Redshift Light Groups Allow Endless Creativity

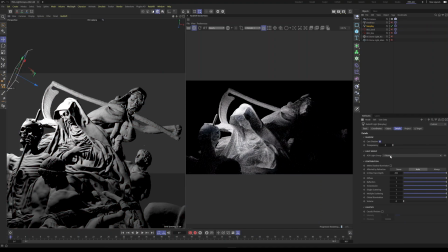Hello everyone, and thank you for joining us. Today we are talking about light groups in Redshift.
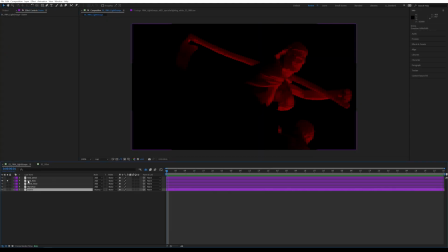Light groups provide flexibility to your compositing workflow. They give you endless creative freedom and save you a ton of time.
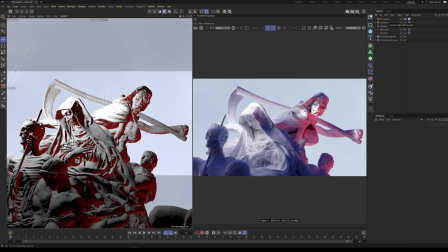So let's jump in and see what it's all about. Okay everyone, so today we are talking about light groups inside of Redshift. Now what are light groups? If you're not familiar, light groups are basically a way of rendering each of your lights separately.
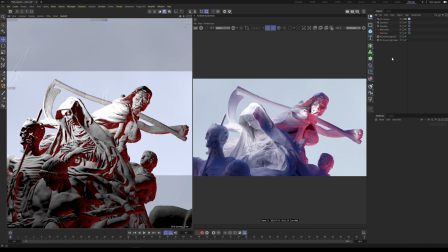Okay, now that is incredibly powerful when it comes to compositing and potentially saving you some time in the future, avoiding a re-render. Now what does that mean? That means that if you have each light individually rendered,
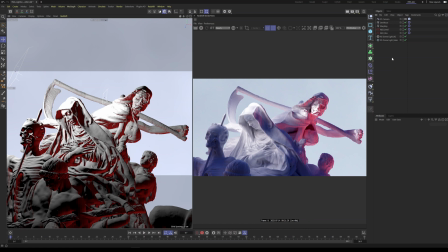you can essentially reassemble it and composite and build it kind of however you want. So what I'm going to do is the first part is I'm going to walk you through just how to do it, how to set it up. And then the second part, I'm going to actually show you how to put it to use in compositing.
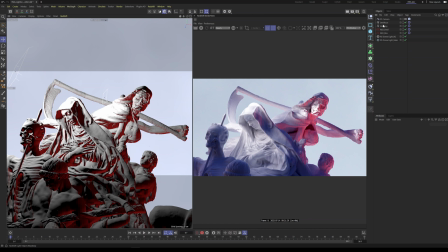So let's just go ahead and start. So in this scene, what I have is I have four lights that are area lights and I have two dome lights.
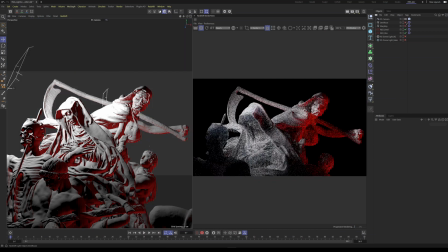All right, so let's just go ahead and walk through each light. So I'm going to turn most of these off and then I'll go through them one by one because ultimately that's what we're doing.
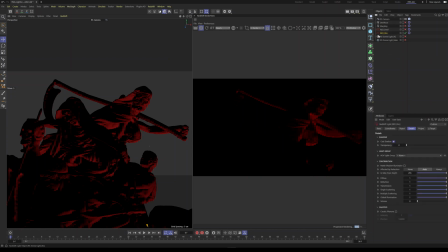We're trying to render each light out one by one. So what I have here is I have a red rim light that is... kind of highlighting the devil back here. Next, I have a red light that is actually hitting the devil, right? So it's supposed to be kind of evil and whatever. So that's what this light is doing.
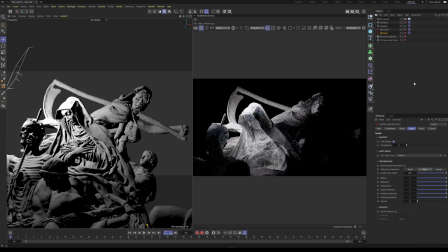Then I have a key light for Mary that's over here that's actually, supposed to be like the good person, I guess. So her light is nice and white. And then I have one other light over here that's just for the devil's face because I wanted to kind of make him kind of mysterious.
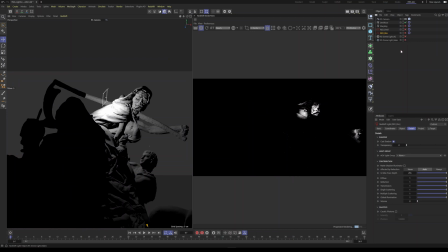So I have just like a very pinpointed light that's hitting his face.
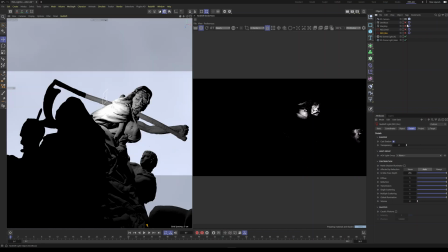Now, also, I have a couple dome lights in here, and one of them is mostly just acting as the background.
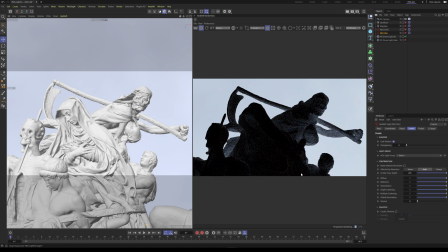So if I, you'll see it's casting a little bit of spill. It's also acting as like a rim light, but it's also mostly acting as a background.
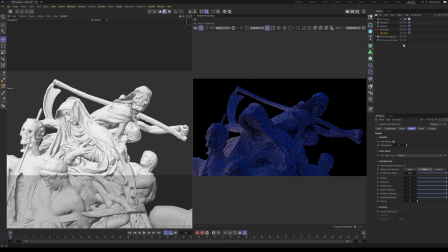And then I have another one that's acting as our fill light, kind of giving us that purpley blue spill. So when we combine them all, we get everything, which is great. And ultimately, this is our goal in comp.
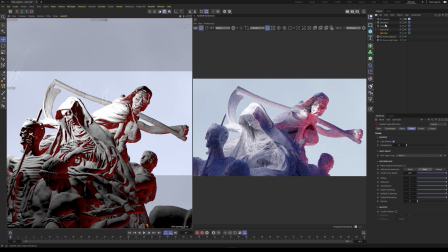So let's go ahead and do this. So how do we get our light groups? So to get the light groups, incredibly easy. What you want to do is, first of all, you want to decide how you want to break them up.
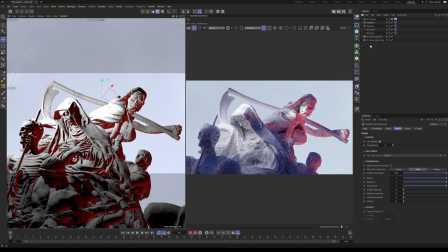Now, I've already decided that each of these is going to get its own light group, but you can combine if you want, which I'll show you. So you want to click on the light and you want to go to details. And under light group, you have AOV light group. We're just going to add a new light group. Okay, and we're going to call this one exactly what the light is called.
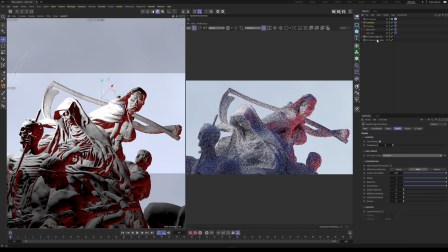Now, you can call it anything you want, but just for our sake, we're just going to do that. Let's go to this one, the Mary key.
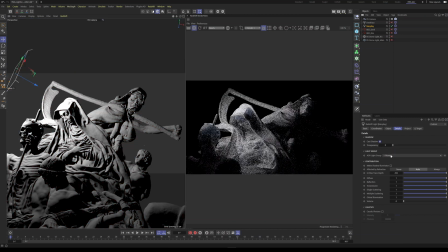And just so we remember, we are going to call this Mary key. Oops. Mary key. And so on.
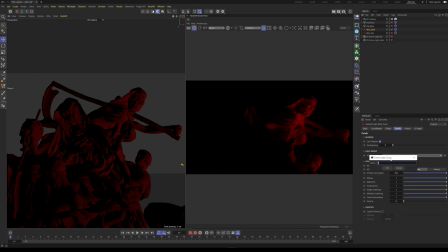So let's do the Red Devil. So let's add a new light group. Red Devil, fantastic. And then let's go ahead and do a rim and let's say Red Rim.
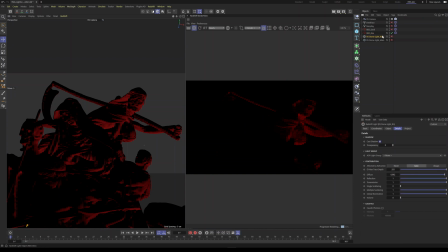All right, now if you want to combine, I'll show you how to do that. So basically, let's go and select both dome lights because I don't think we need these separate.
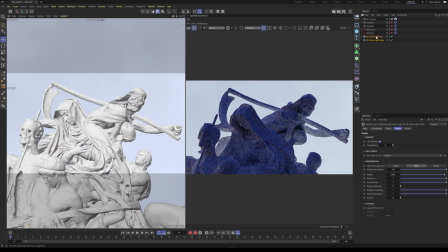They're so kind of working together, I don't think it's necessary. So let's go ahead and select them both. You don't have to select them both at once. You can do it either way. So let's go ahead and let's say add a new light group and we're just gonna call this dome, okay?
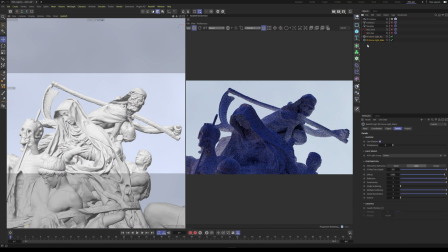So now when we go here, we're gonna have dome and dome. Now if you wanna switch them, it's as simple as just saying, oh, you know what? I actually want this to be on the Mary key, right? But for now, we're gonna put them both back to dome. Okay, now that we have our light groups situated, let's go ahead and figure out how to render them.
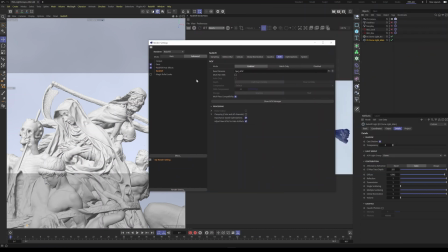So let's go to our render settings. I'm gonna turn off my IPR so I save some exercise for my computer.
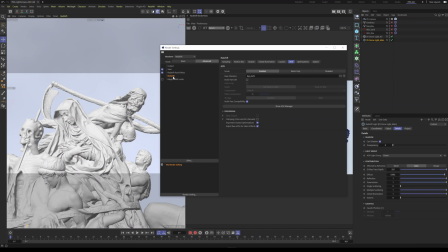And then let's go to our Redshift tab.